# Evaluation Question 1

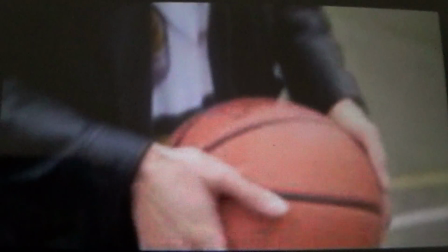(0:02)
In what ways does your media product use to develop or challenge forms and conventions of real media products?
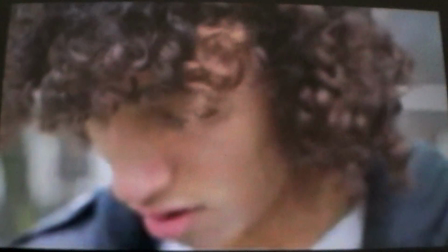(0:09)
My music video uses forms and conventions of real media products in many ways.
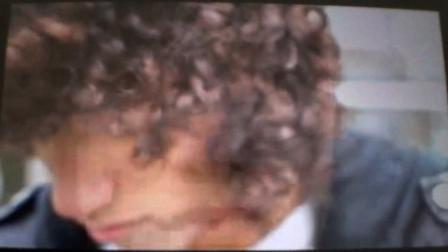(0:13)
According to Andrew Goodwin's theory, a music video has to establish a relationship between the music and the visuals,
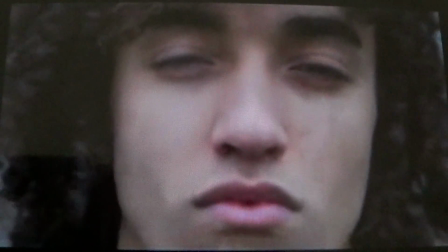(0:19)
and to adapt this to my product I have created this relationship by dictating to the rhythm of a song.
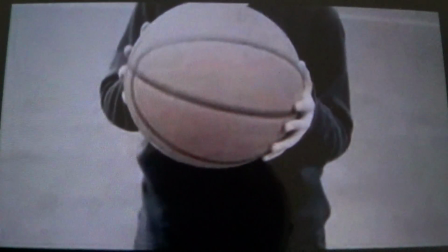(0:24)
I also chose the transitions accordingly, for example at the beginning the beat was quite smooth, therefore I used the dissolved transition.
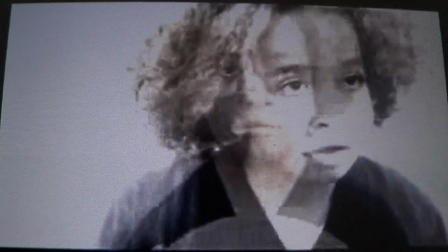(0:30)
As the beat became sharper, I chose to use straight cuts instead.
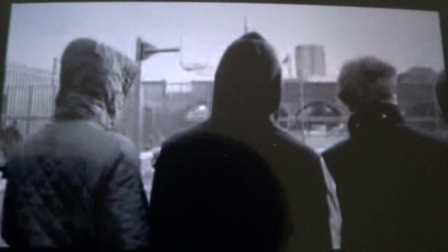(0:36)
Furthermore, his theory also states that there has to be some sort of a relationship between the lyrics and the visuals.
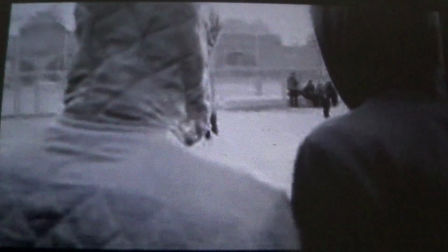(0:41)
In this case, I wanted to use the visuals in order to illustrate the meaning of the lyrics, because the words of a song were very powerful already,
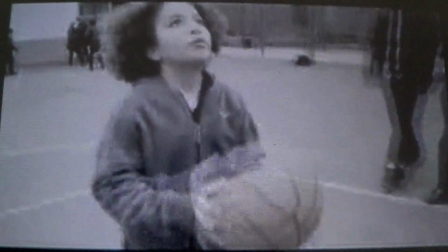(0:49)
as they speak about the artist's goals and they express the desire he has to become a musician. For example,
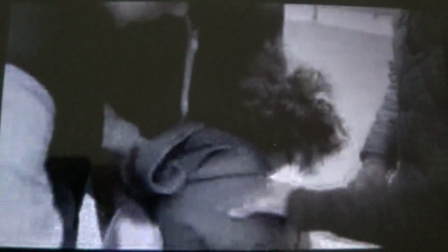(0:55)
the lyrics quote, the stage the fancy speaker's blasting a one that I needed however I slightly altered the meaning by involving another dream
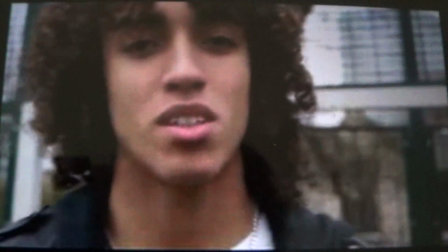(1:02)
a dream to become a basketball player and this is parallel to the dream he is describing in a song therefore the scenes that show him being bullied by
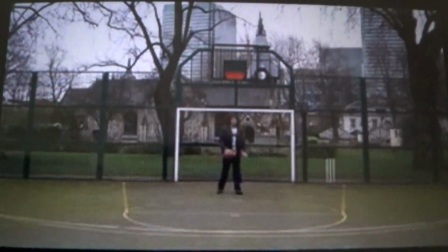(1:10)
all the guys not only refer to the struggles he faced in a past they're willing to basketball but also to his dream of becoming who he is today
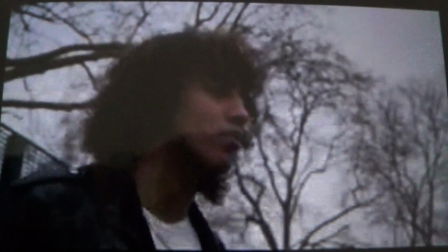(1:17)
a music artist I did what I did not want the narrative to be a direct interpretation of the lyrics I chose to encode the text
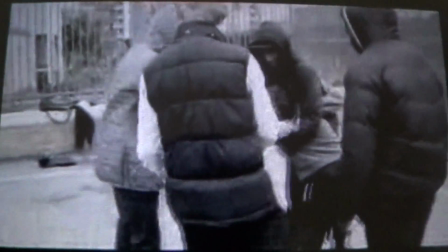(1:25)
verb in order to hold the audience's attention as they have to decode their messages and relate the visuals to the lyrics.
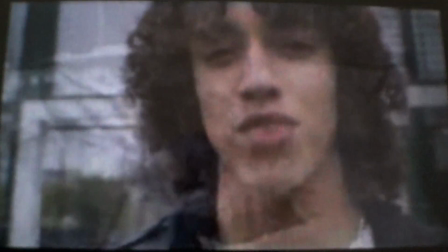(1:31)
It also created a non-linear narrative by including flashback sequences to make the product more exciting and as the lyrics refer to the past, for example,
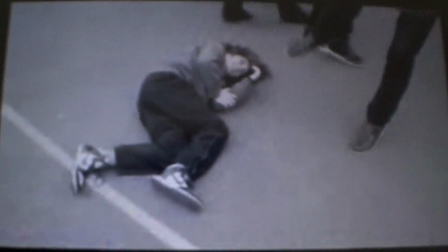(1:40)
I've fallen, I've risen. Therefore, this type of narrative is helpful in order to develop a relationship between the visuals and the song.
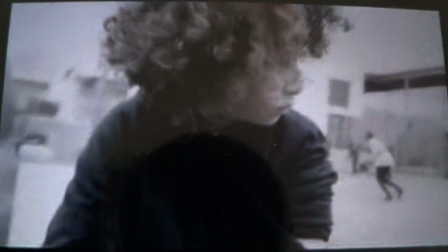(1:48)
Speaking more about the narrative, I have used the idea of Eric Davis who says that the narrative of a music video has to be suggested rather than detailed,
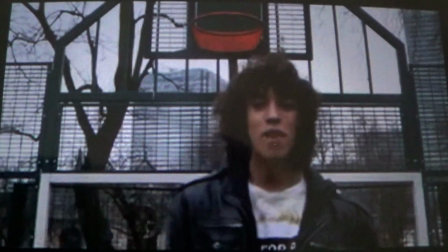(1:56)
therefore I have left bits out for the audience's individual interpretation.
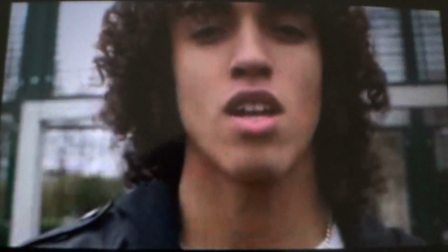(2:01)
For example, they will have tasked themselves questions like how did a boy overcome those troubles he faced in our past,
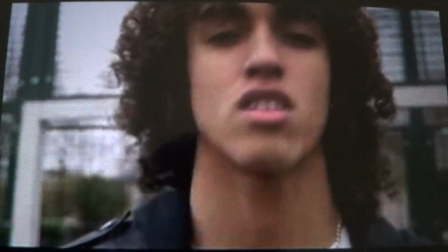(2:07)
and how did he end up becoming the man that we see performing for us today.
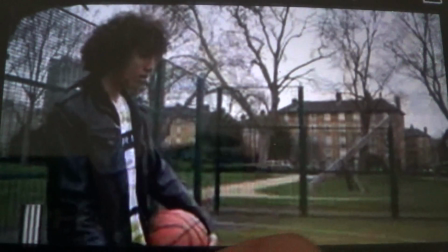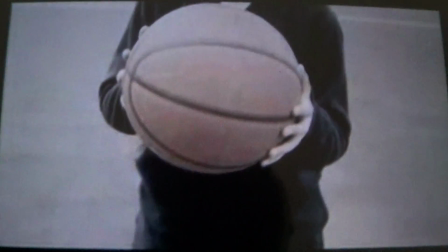(2:16)
Tried further meaning to the narrative, I have also included an intertextual reference to the film Coach Carter.
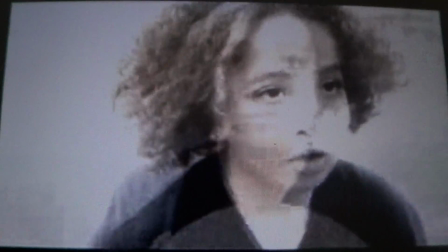(2:22)
The quote that I used at the beginning of a video was from this film and this is used for many ways.
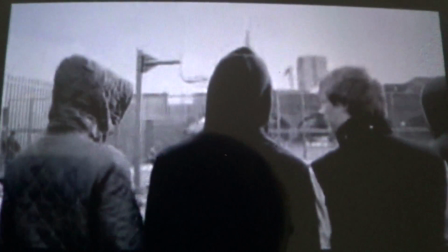(2:27)
The audience will be making links between the narrative of my music video and the narrative of a film.
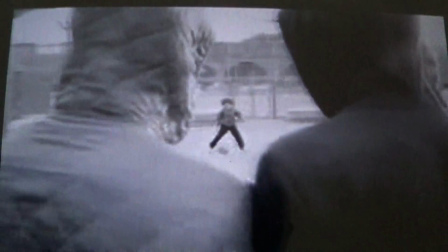(2:33)
Also, it is useful in terms of helping the video to reach its target audiences as coach card is
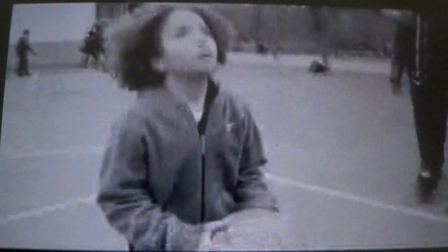(2:40)
one of the most popular basketball films and people who have interest or even passion for the sport would most likely have seen this film.
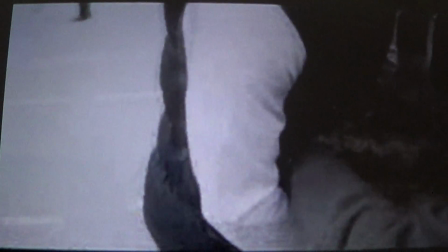(2:47)
The narrative also includes scenes where the audiences are positioned as warriors. For example, when When the boys are looking at the young version of artists playing basketball,
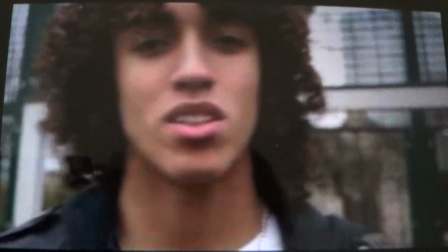(2:56)
I used an over-the-shoulder shot to capture this and the position of the audience makes them feel like they are witnessing
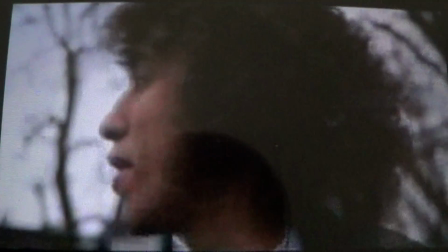(3:04)
the attack from up close.
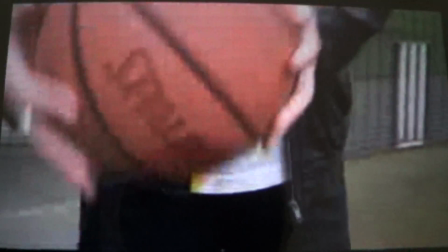(3:06)
And also, when the teenagers were hitting the boy, I include the close-up shots of a situation once again making the audiences feel like witnesses of a fight.
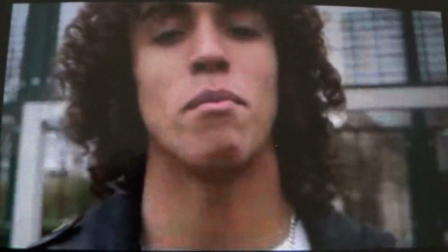(3:15)
Worryism is widely used in the music videos, however, such scenes are more frequent and usually more explicit and used on women combined with a male gaze.
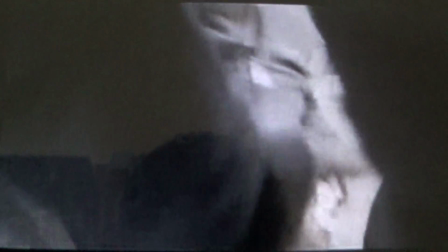(3:23)
I did this because I wanted the audience to create a relationship with the artist.
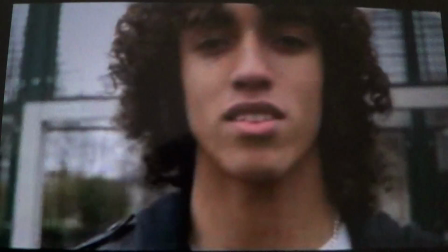(3:27)
He is allowing them to witness what has happened to him, exposing the fact that he is very human-like and has suffered in the past.
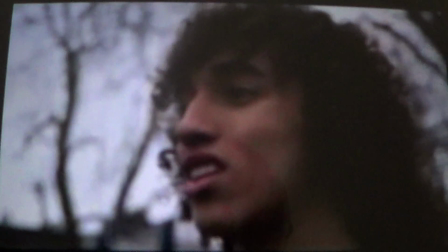(3:35)
Lastly and most importantly, the music video has to promote the artist and construct a star image to sell him to their target audiences.
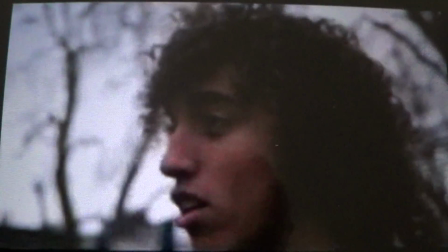(3:42)
Therefore my music video contains a lot of close-up shots of the artist, allowing audience audience, more access to the performer than a usual performance would.
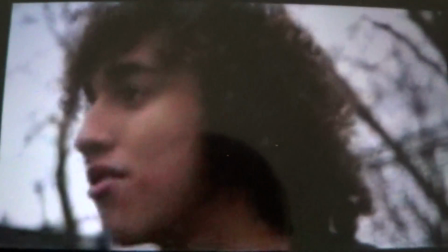(3:50)
Also, I have developed the artist's very own iconography when the mise-en-scene.
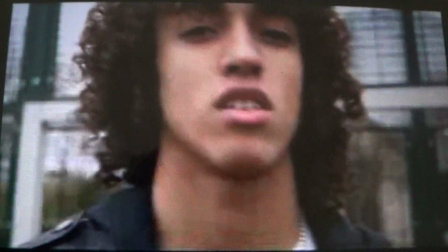(3:54)
The fact that the performance is based in a basketball court, which resembles the stage, suggests how important the sport is to him.
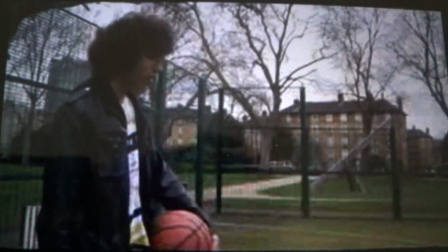(4:02)
This helps him to appeal to the target audience, who are college students or simply young teenagers, who are interested in basketball or even any other sport.